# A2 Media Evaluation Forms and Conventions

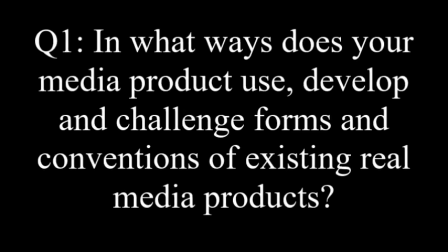0:00 Question 1. In what ways does your media product use, develop and challenge forms and conventions of existing real media products?
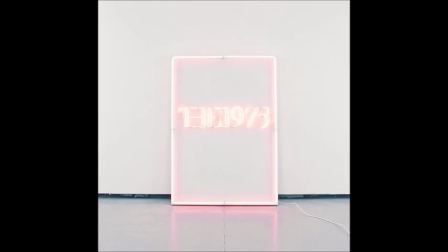0:10 In order to gain a comprehensive insight into existing media products, I carried out some research on the music industry and its products,
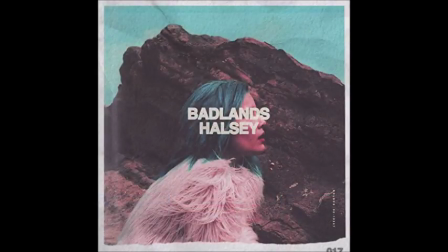0:17 as well as collating some already existing examples of digipacks, magazine adverts,
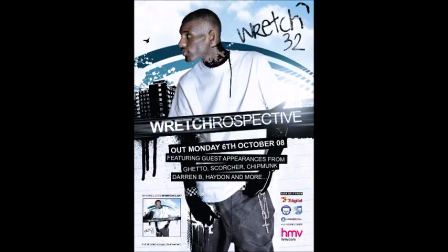0:22 and music videos. It was from these products that I noticed how codes and conventions are adhered to, and how they are also challenged in order to convey originality,
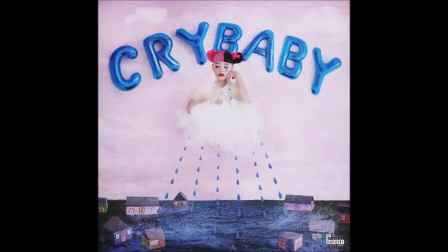0:32 eccentricity, and to potentially exude a socially conscious point. Therefore, this research was both salient and helpful.
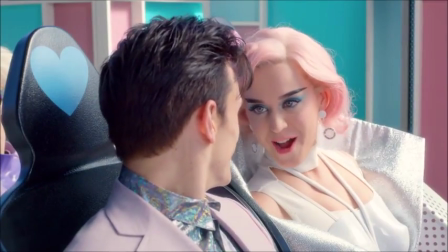0:40 When it came to analysing forms and conventions, I looked at general music videos across a wide range of genres,
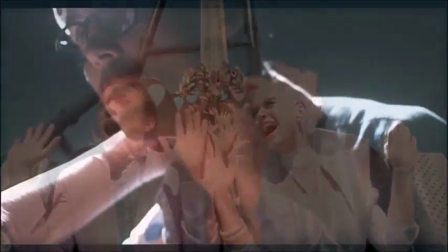0:47 such as Katy Perry, Lady Gaga, and Jake Bugg, and from there began to focus exclusively on soft rock conventions,
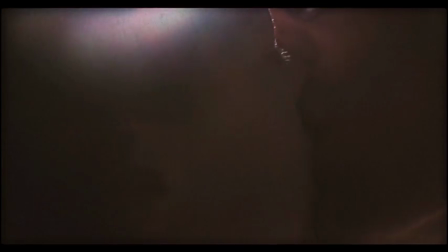0:55 as this was the genre I was using for the final product.
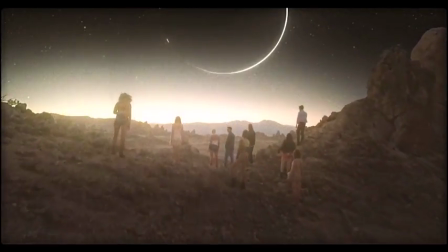0:58 Soft rock music videos tend to use bright, vivid colour schemes, performance-based agendas, sometimes, but not always,
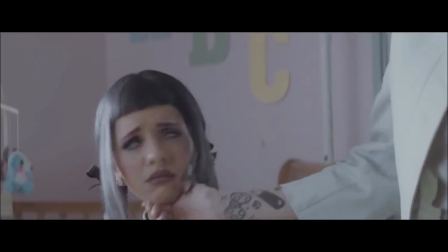1:06 sexualisation of the main artist, branding, which is a common feature amongst general postmodernist products,
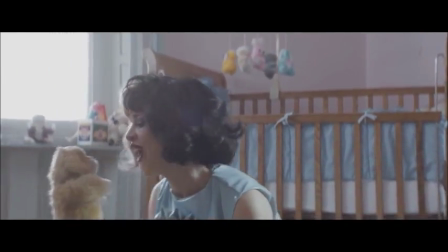1:11 and also close-up shots and medium shots of the star persona and location and setting.
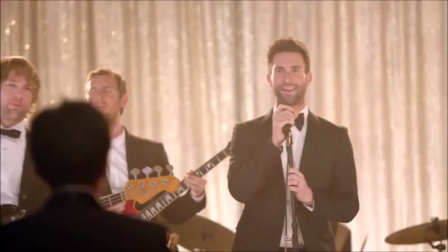1:18 In both my music video and digipack, I use close-up shots and medium shots of my main artist, because like Goodwin's theory suggests,
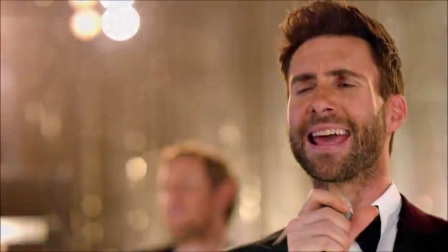1:26 these kind of shots are essential for audiences to gain an understanding of the brand and persona of a certain artist.
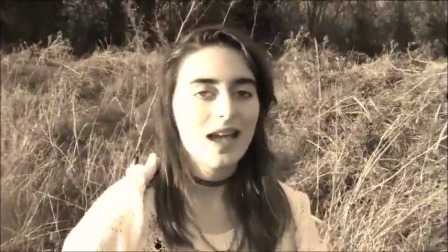1:33 I also use the convention of bright,
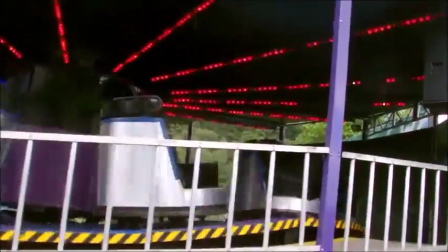1:35 colourful imagery across all three of my products to showcase the soft rock genre and to also offer a consistent house style,
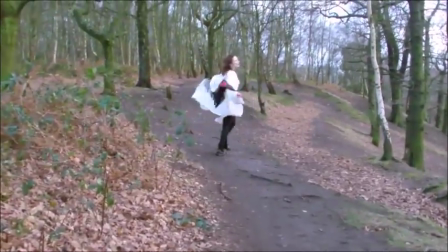1:43 representing my main artist as a consistent artist consequently.
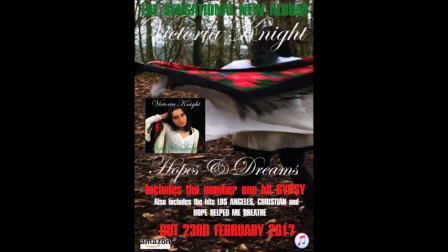1:48 Another convention I used when creating my three products was the use of branding,
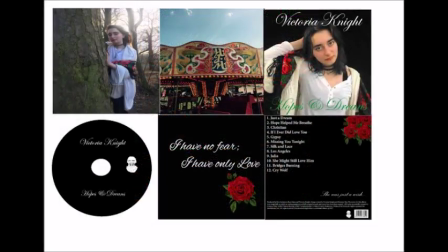1:52 linking back to the house style because I used a green and pink shawl which relates to the star persona,
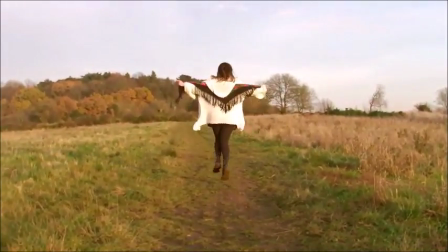1:58 meaning my main artist had somewhat of a memorable feature, allowing her soft rock brand to be more recognisable.
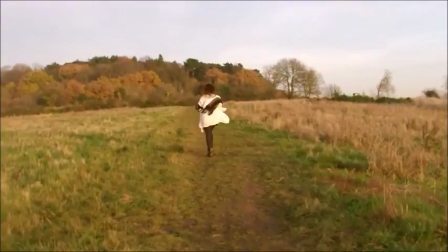2:05 Green and pink are also symbolic codes, as they symbolise nature and warmth,
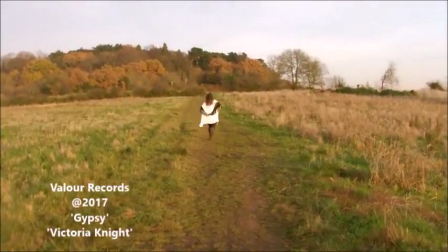2:10 which are key representation areas to my main artist and other artists who use similar symbolic codes, such as Stevie Nicks, Paloma Faith,
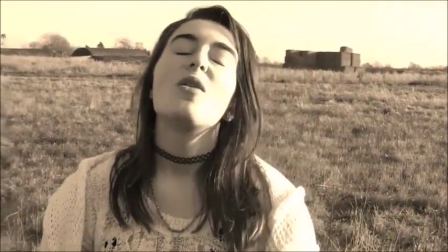2:19 and Florence and the Machine. When it came to developing existing forms and conventions,
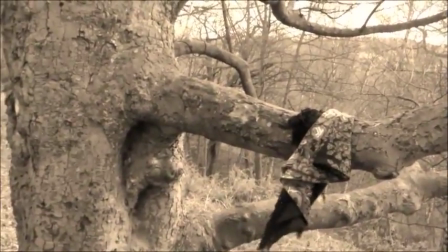2:24 I made sure to do this in an eclectic yet original manner so that my products would remain original and unique.
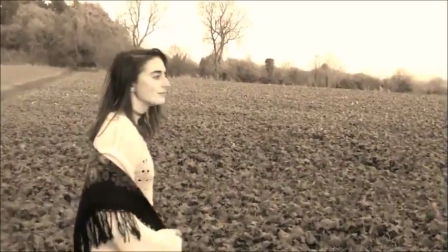2:30 For example, in my music video, I didn't just use bright vivid colours, I used a sepia colour tone to not only offer visual variety and freshness,
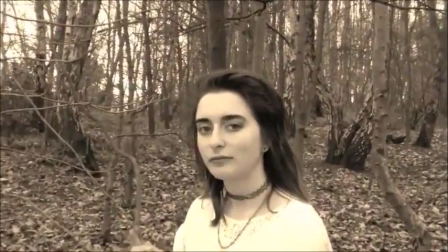2:38 but to connote nostalgia, which is a key theme amongst all three of my products.
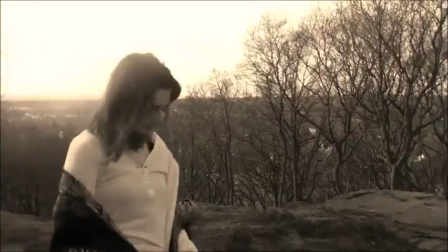2:43 The combination of sepia and colour was a successful development of existing soft rock conventions,
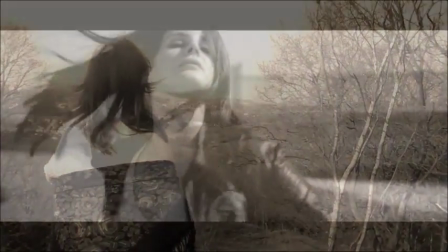2:49 and is done rarely in the genre, such as Lana Del Rey's West Coast video.
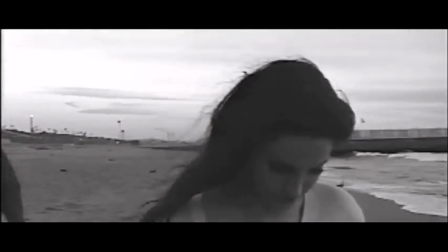2:54 It is this eclecticism and eccentricity that through development of conventions helps create a brand for my main artist.
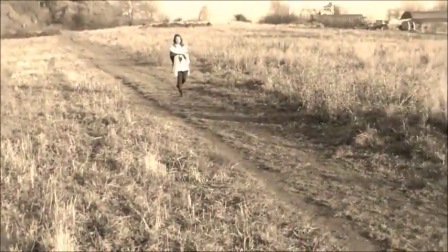3:02 I also added a narrative-based concept to the video, as well as a performance-based,
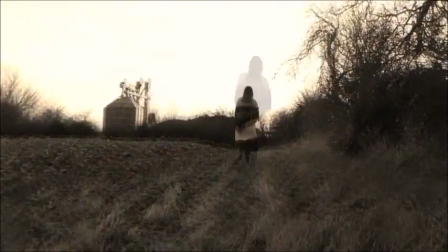3:08 which is rare for soft rock music videos, but I did this to make nostalgia as a theme far more noticeable and striking.
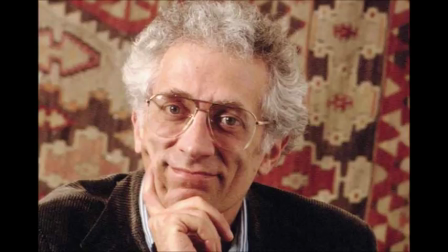3:15 The philosopher slash social theorist Todorov points out that there is a development of narrative,
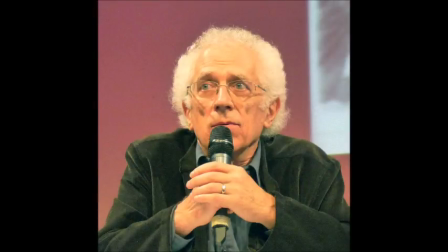3:21 in which a product starts out happy, turns sour, and then is either resolved or continued.
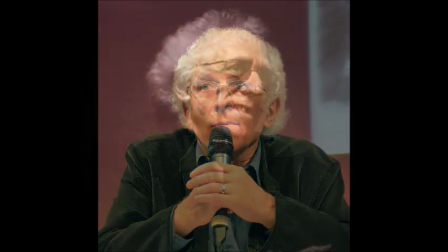3:27 But I never introduced a sour, solemn element to my video, only offering a positive representation and ethos. Since soft rock tends to be upbeat and happy, I wanted to stick to this convention, so that I didn't stray too far away,
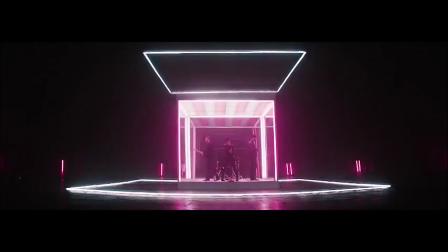3:41 which would ultimately confuse audiences, as I wouldn't find it easy to identify the genre.
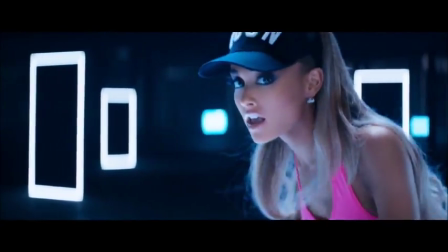3:47 As well as using and developing, I have challenged some aspects of music videos, digipacks, and magazine adverts.
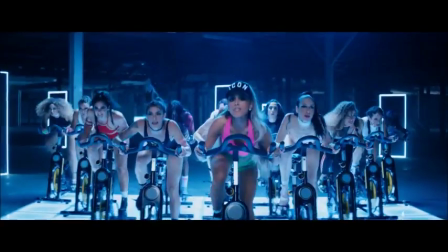3:53 A lot of these products sexualise the main artist, as you can see in the following videos,
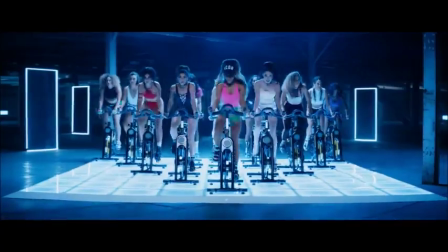3:59 especially the female form, which is akin to Laura Mulvey's male gaze theory.